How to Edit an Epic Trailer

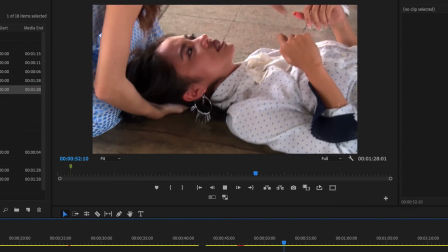Oh shit. to their limits.
So another thing that's quite nice here is the use of mini sequences.
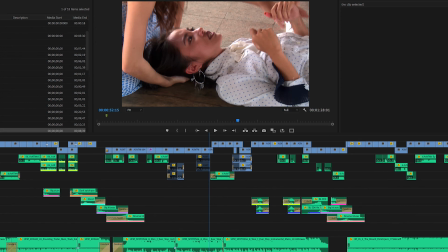So for example, these 3 shots,
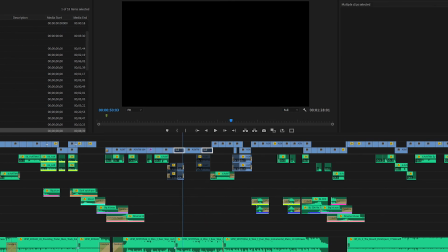if you just take this shot here where this girl is being carried away, it doesn't have much context.
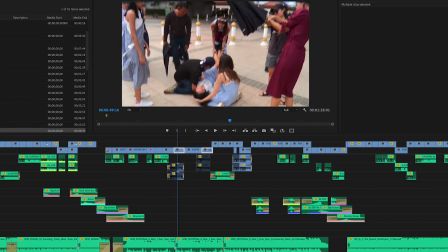So if you add 2 more shots just to show her falling down and then maybe her lying on the ground,
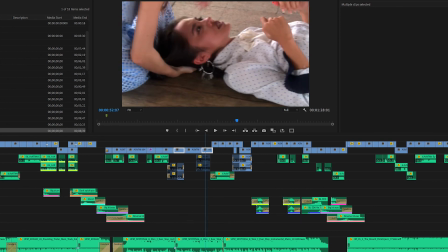sort of looking a bit shocked, it just gives a bit more weight to the moment.
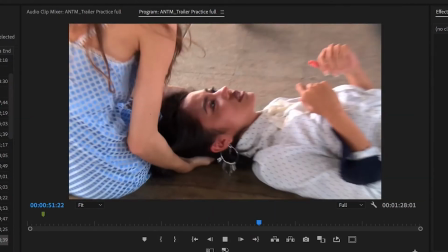To their limits. Give her air, guys. Some will go beyond,
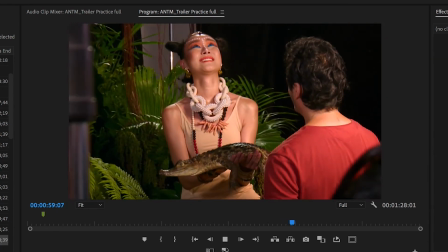while others will break. I can't hold it anymore. Jump! Higher!
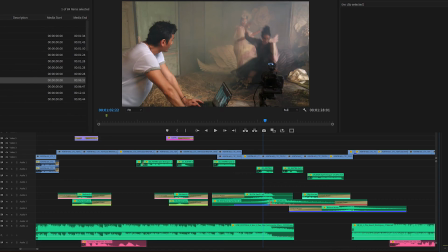Oh my god. Don't hurt yourself.
For this section here, I quite like how she's placed the shots in time with the music. So if you listen to this track of music, there's a nice crescendo here, and that's quite good to put shots with big movement, like big falls or something dramatic.
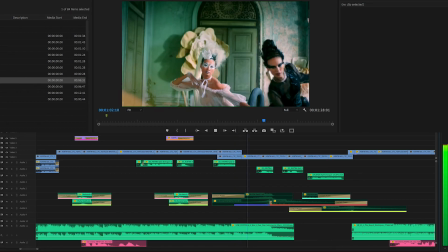So she's placed it quite well here.
Oh my god. Don't hurt yourself.
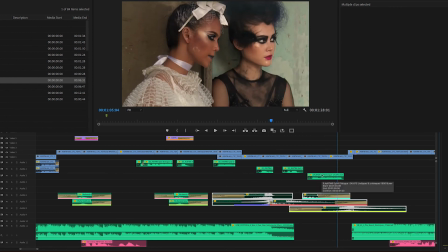And of course added all these sound effects to really emphasize the moment.
Higher!
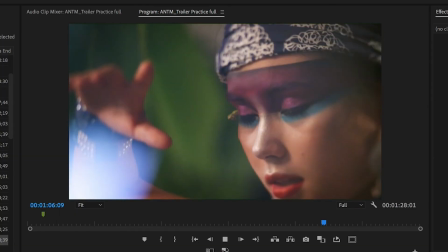Oh my god. Don't hurt yourself. Who will have the strength, Make this pain work for you.
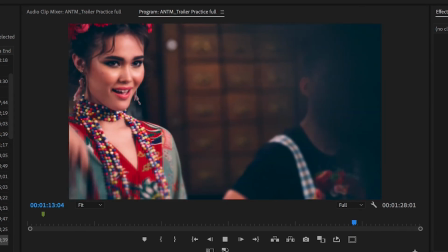How much do you want this? grace, and beauty to go all the I way? have to give it all that I've got.
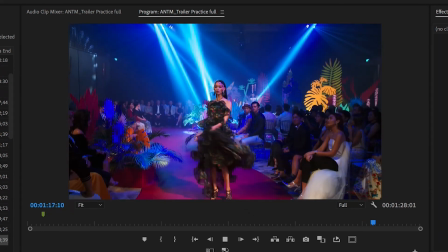Asia's Next Top Model. I want this more than ever.
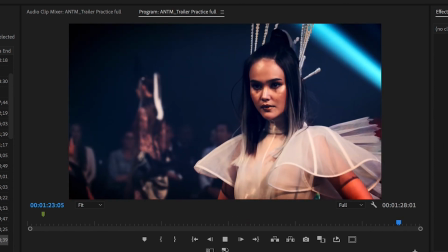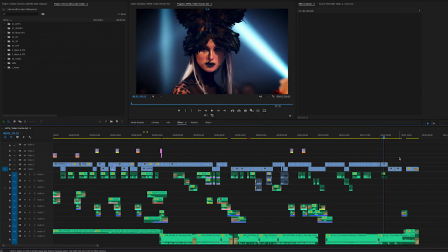So as you can see, these are all the things that add up to make your trailer as epic as it can be.
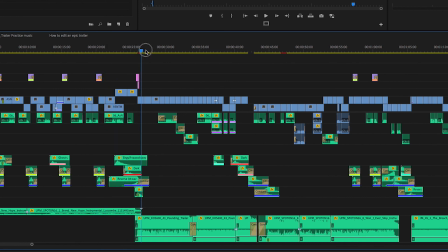Use all the best shots that help with your story, add visual and sound effects, lay all the music at the right points, and you must add dramatic pauses.
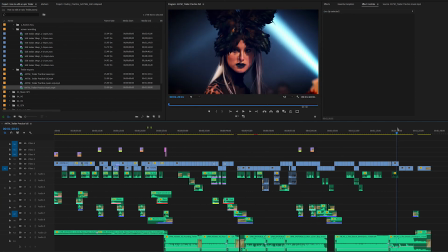What you really want is to have everyone sitting at the edge of their seats and wanting more. You know? Booms.